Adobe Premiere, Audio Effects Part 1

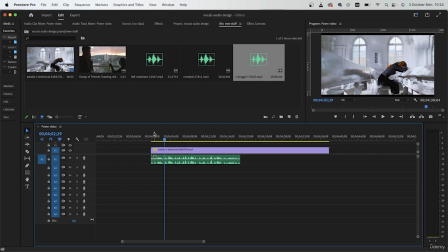8:24 Now, if I were to add the denoise, the echo, the volume change manually, then that would take me a lot of time.
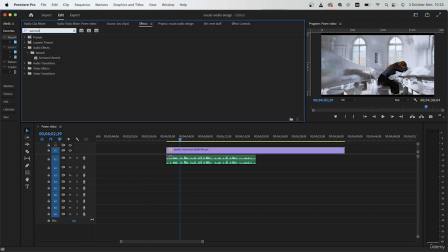8:32 So I'm going to introduce you to this effect, surround reverb, and this is perfect for situations like this. Add this directly on your audio. And by the way, you can do this with music if you want to make it sound like it's coming from like a speaker here.
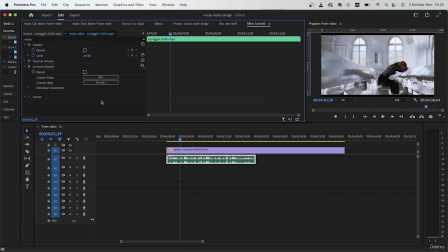8:51 Go to Effect Controls. Once you apply the effect, hit Edit, and we're going to get this window.
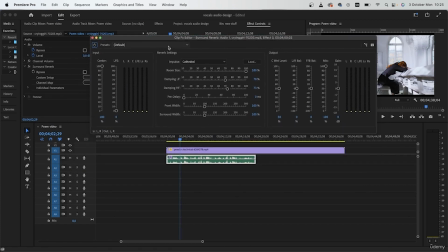8:59 We have some presets in the top left, and we have a lot of options.
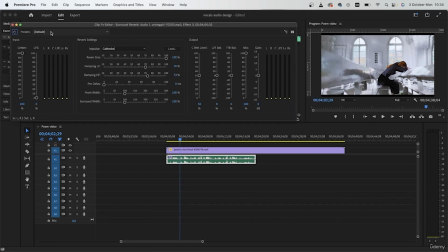9:04 So based on what's in your video, you would choose one of these presets. Let's see the options we have. We have auditorium, center stage, concert dimensions, drum house, and so much more.
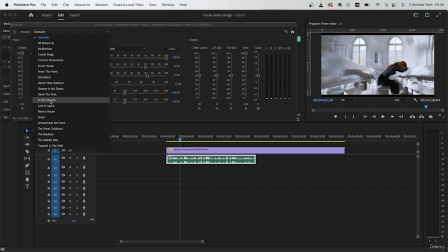9:17 But for me, it would have to be like in the church, literally. Click it once, and now I can play this back. So there's the echo that I needed.
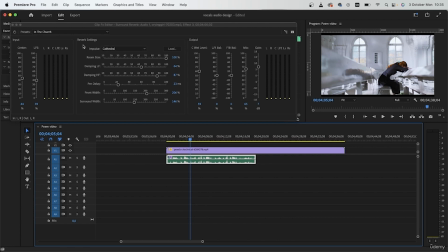9:32 But of course it's a bit much, so I have all these reverb settings to work with to just make this perfect. I'm going to leave everything as it is, but the only thing that I will change is to remove from the surround width. Let's try 100.
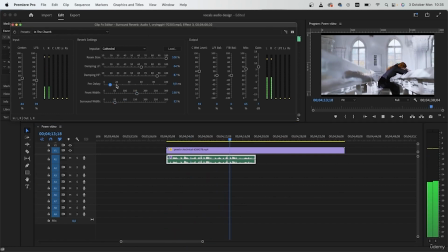So this is what I have right now. I got all these different settings. And this is how you're supposed to change the preset, play it back.
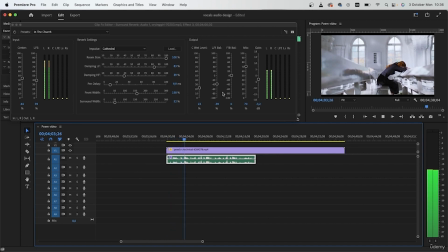10:08 While it's playing, you gotta work with these sliders. So now let's take a look at a before and after. Just bring this back up. This was before. This is after.
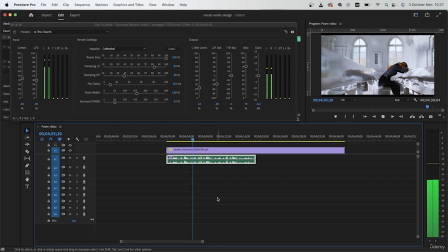So it needs to be a little lower than usual because she's far away. And now I got the perfect surround reverb that I needed. You can do this with literally anything.
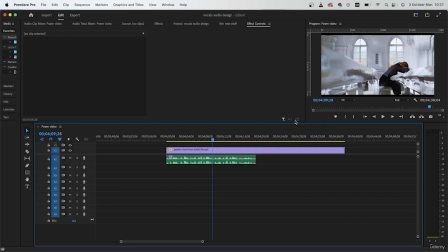10:45 Maybe if your subject is in a small room, you can use the small room preset, auditorium, and there's just a lot of options for you to choose from. So these presets are really handy, and you can just experiment to see which one works best.
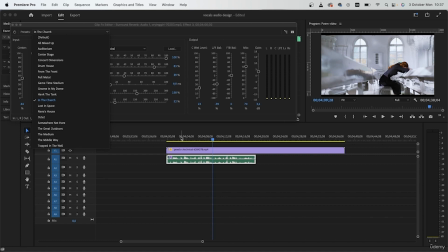11:03 But of course, related to what's happening in the video, so that you don't get a weird sound effect. So this was our second sound effect. Another thing that you can add to a situation like this is something called low pass.
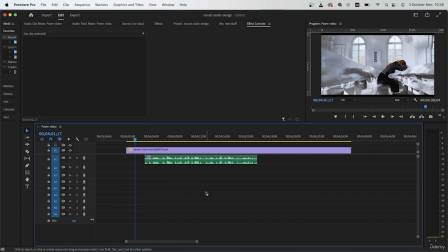11:21 So this low pass effect basically muffles the music. Usually, let me get like a sad music that I can put in the back.
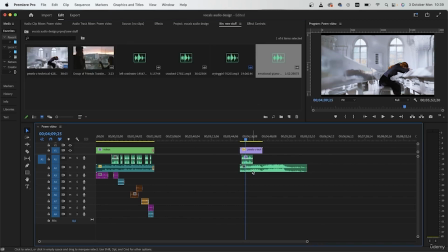11:31 All right, so I got this sad music that I'm just gonna drag down. And this is what it sounds like on its own.
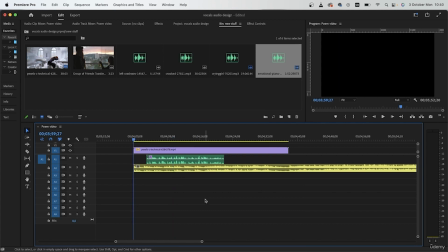11:38 Let me just change the label. So this is the raw music placed underneath our reverbed sound effect.
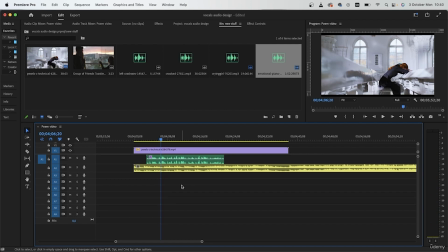11:50 So it's too loud and we can barely hear the person crying. So for situations like this, instead of just lowering the audio, there is an effect that can muffle the audio and bring the attention to whatever your sound effect is.
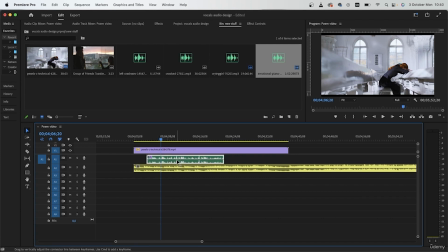12:07 Maybe someone is talking here. In our case, someone is crying, but when you want to shift the attention from the music to whatever's happening here, then you would want to use this effect.
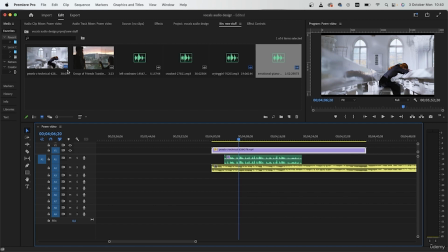12:19 So before the girl crying, I'm going to get like a random video.
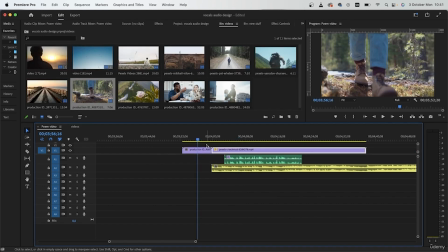12:25 So we go from this.